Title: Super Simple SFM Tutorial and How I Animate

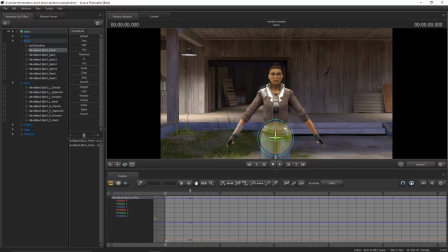(12:19)
I would suggest using the pelvis, because if you rotate here, you'll rotate the whole body. And I sometimes do that, but that's only when I use the trick to use the camera. But I would use this, and then you click M,
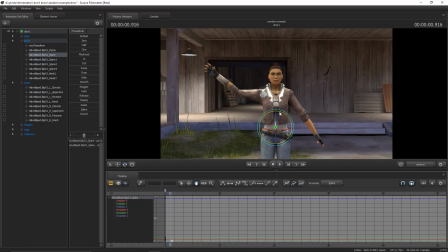(12:39)
and then as it's moving up, I don't know, you might want a bit of motion, but here, let's say, as you can see the end of the arc, so then you can maybe add some
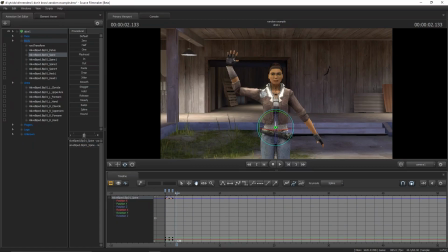(12:53)
anticipation there, kind of like that. It's not really anticipation, but kind of getting ready for the movement going along with it. And then let's add more exaggeration.
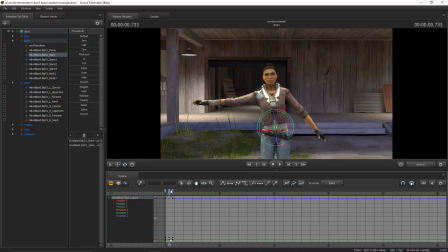(13:07)
Actually, I think you're gonna want to rotate this the opposite direction, kind of like that, kind of getting ready for the movement. And then if we just go to the end of the curve, like right there,
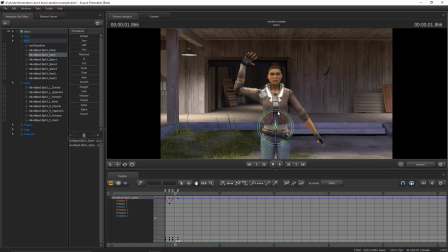(13:26)
and you don't actually have to be exact, and you shouldn't really be exact all the time, because if you were, it would look really unnatural. And then let's just continue. Let's add to the end of the curve.
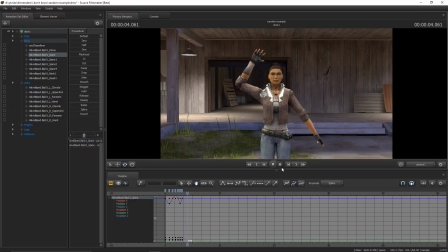(13:47)
And then if we look now, it's going to look pretty smooth. But what we can do to make it even smoother is you can almost copy what you did with the first one, adding the same kind of
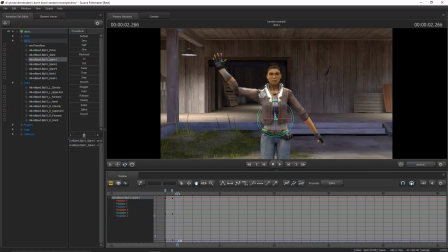(14:04)
movement where you add there. Let's just get all of the original curves done at the start. So you have it like that, so then you can add even more curve, but kind of offset it so that it looks a little more natural.
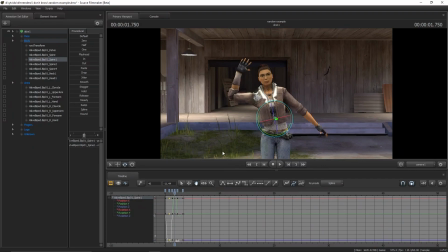(14:25)
So either a little earlier or a little later than the last one. Just add some variation to it. Now if we look, that's pretty smooth.
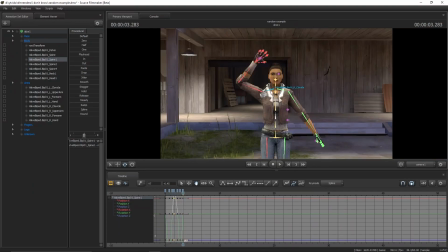(14:40)
And that's pretty much all I do. If I wanted to make it more advanced, I would continue up the spine, as you can see, like up to the neck even. So then it's a little more movement. And maybe if you really wanted to go extremely cartoony,
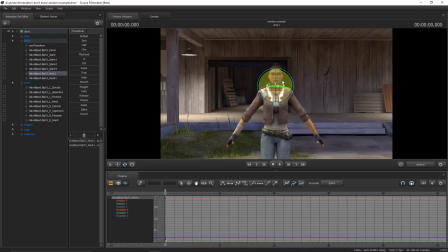(14:57)
you could kind of, well, first you gotta remember to start the keyframe at the beginning of the movement. But you can go to the end of the curve, create another keyframe. You're gonna kind of want to get the end of the curve by the beginning before you do anything.
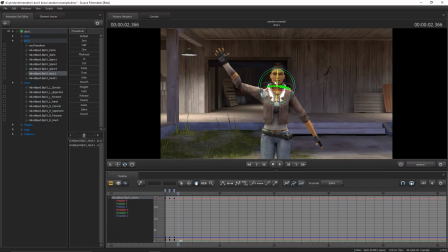(15:16)
Just get your things ready. And there. And then you can go into the middle. And since you're moving this way,
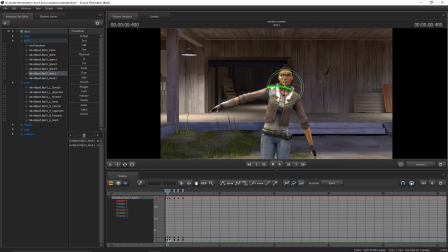(15:30)
you're gonna want to go to the middle, move the head that way a little, maybe add some rotation, and go like that. And then do the same thing. So basically, you're gonna want to do the opposite of each motion.
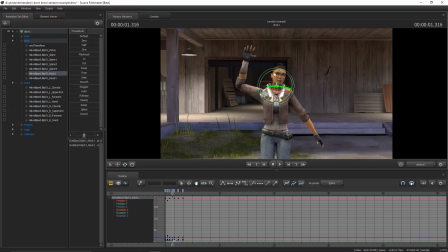Kind of make it look a little more fluid. Like you're moving backwards in this, kind of.
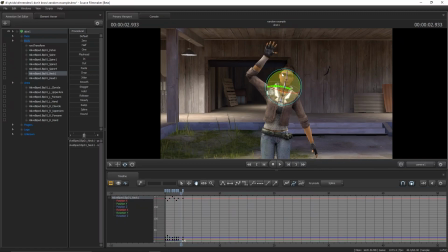(16:03)
And then you just add, yeah. And it's gonna look kind of cartoony, like she's a little more wobbly.
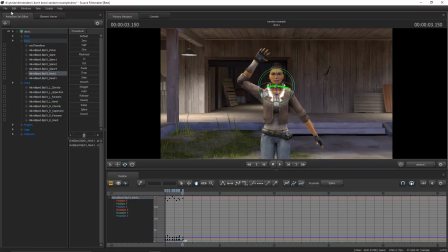(16:21)
But yeah, that's pretty much it.